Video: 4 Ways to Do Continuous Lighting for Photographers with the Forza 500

Hey everyone, my name's Hunter Arthur. I'm a photographer and director based out of Brooklyn, New York. In this video, we're going to talk about four different ways to use the Nanlite Forza 500s.
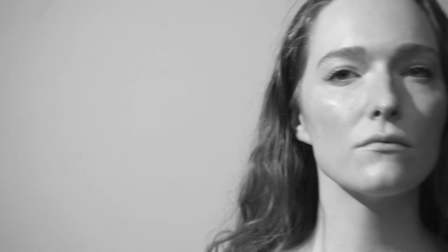[0:13]
With hard light, you have really defined, crisp shadows, whereas soft light, you can't really tell where shadows end and the light begins.
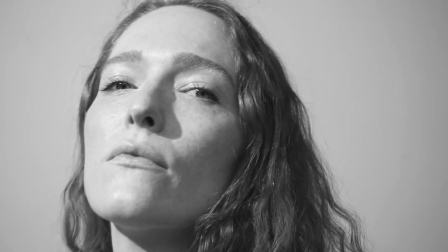[0:21]
Now let's get started. It's really easy to make hard light. Personally, I like to take the reflector off. It creates a really strong, crisp shadow that mimics sunlight. I find a light that works well with the majority of people is a late afternoon sort of light.
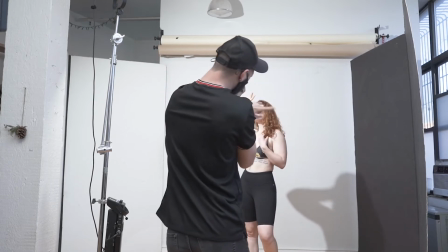[0:36]
I put an Nanlite to the right or the left of the subject, raise it up and point it 45 degrees down at them.
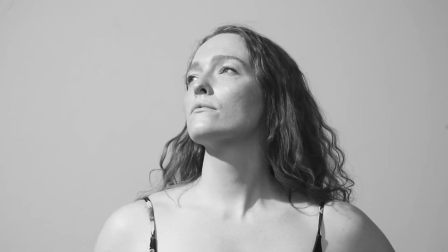[0:42]
This is called Rembrandt lighting. It's a really great way to sculpt features of the face as well as make sure that the eyes aren't covered in shadow.
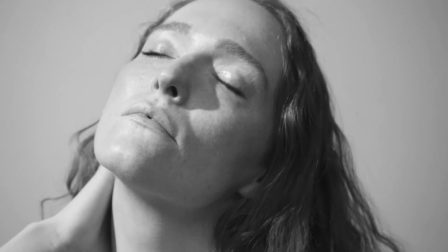[0:51]
When shooting hard light, sometimes you also want to be able to control the shadows. It's really easy to do this.
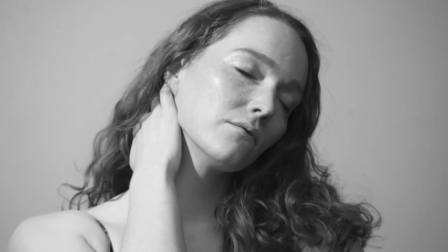[0:57]
You can take a second Nanlite and point it into the ceiling to create ambient light.
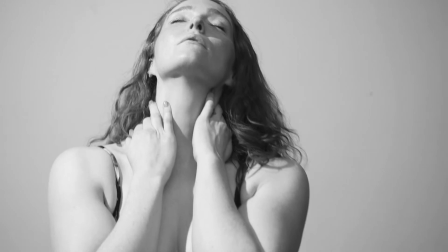[1:01]
This will fill the shadows. Or you can use the Nanlite Para 150 and point it directly at the subject.
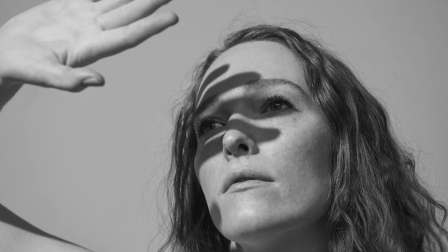[1:08]
A lot of clients will want to mimic sunlight in the studio. It's important to be able to do this because oftentimes you're shooting spring, summer when it's actually winter outside and there's snow everywhere. You can't really do this on location, so you have to be able to do this in studio. And with the Nanlite Forza 500, it's a bright enough light to where you can shoot for beauty and jewelry, have that low ISO and high f-stop, and everything is still lit beautifully. We're going to show you a simple one-light beauty setup that I use for most of my beauty clients, as well as fashion clients.
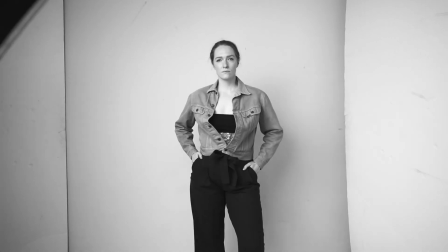[1:44]
Take your Nanlite Forza 500, as well as the Nanlite Para 150, bring it close to your subject, either to the left or to the right. You can point it directly at your subject or you can feather the light, which means you point it slightly away and in front of them.
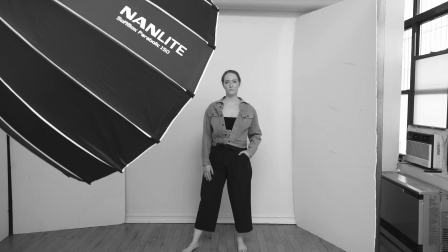[1:59]
Now take a white V-flat and bring it on the other side of your subject.
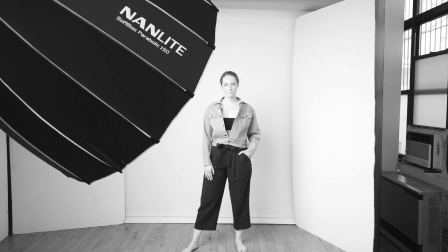[2:03]
We're bouncing light from the key light into the V-flat, which is going to fill in those shadows and create that really nice commercial beauty look. When shooting beauty, it's really important to have a strong light.
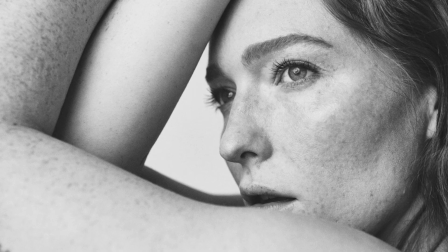[2:14]
I like the Nanlite Forza 500 because it's strong enough to shoot at f10, f11 with ISO 100.
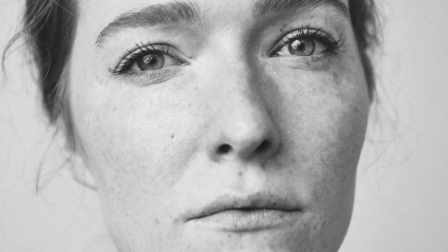[2:21]
This is really important if you need to shoot for billboards or for video or stills. Nanlite is great because you have these really small, compact lights that are very powerful and you can use with really large modifiers that don't cost $10,000. You can use gels to correct color cast that a room is giving off,
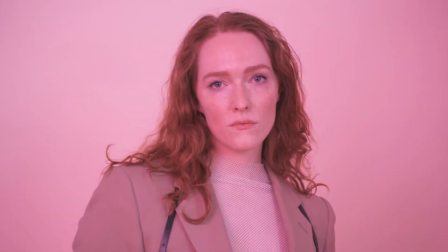[2:44]
or you can use it to create different kind of effects like neon lighting or sunset.
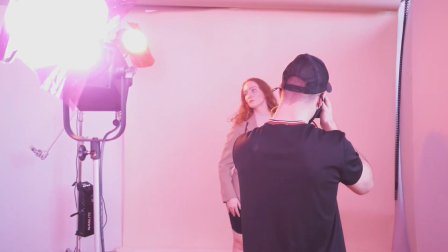[2:49]
It's simple to do. You can either point a Nanlite directly into the ceiling with a gel on it, or you can use a Nanlite Para 150 and point it at your subject to light them evenly.
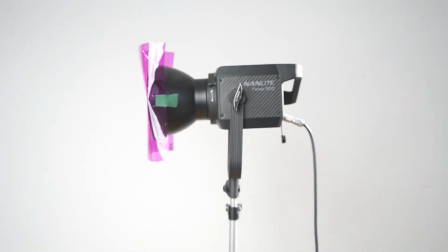[2:59]
Let's put a gel on our first light, and with this, we're just gonna create a nice color cast for the whole scene.
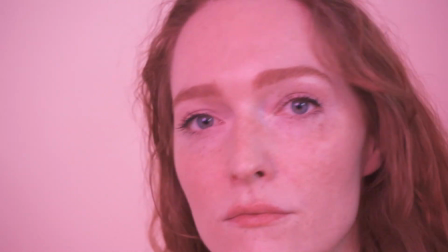[3:06]
This is great for a really nice, soft, ethereal feel, which works well for music videos or social videos.
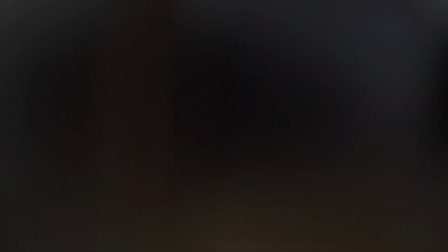[3:13]
Now that we have our subject lit, we can use a second light to create what's called a rim light.
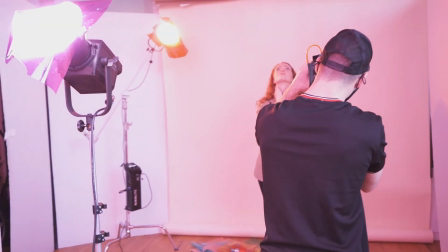[3:18]
A rim light is generally behind the subject to the side of them. This is great for creating strong silhouettes and separating the subject from the background.
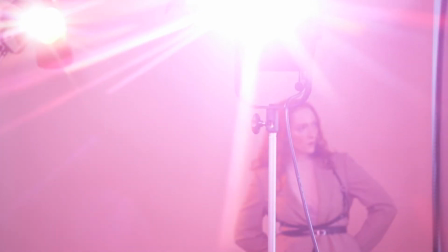[3:27]
This is great for music videos, social videos, if you want to add interest to an image,
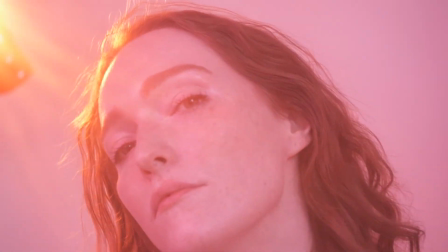[3:32]
if you want to color correct an image, or just add an overall feel and aesthetic. Blurring or freezing motion can be really important to your creative vision. It's really easy to do and intuitive, but often it's overlooked, and it's only achievable with consistent lighting.
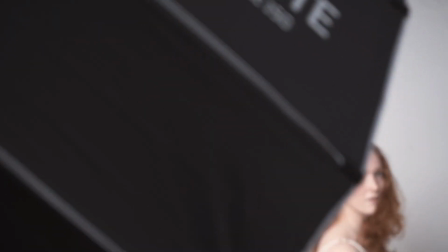[3:52]
So for this setup, we just have a really easy beauty light.
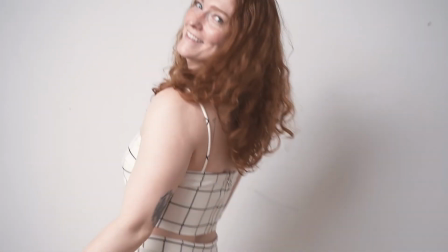[3:54]
We have a Nanlite Forza 500 on the Nanlite Para 150 pointed at the subject, surrounded by white V-flats. This gives a really soft, consistent sort of lighting that works well for blurring motion or freezing motion.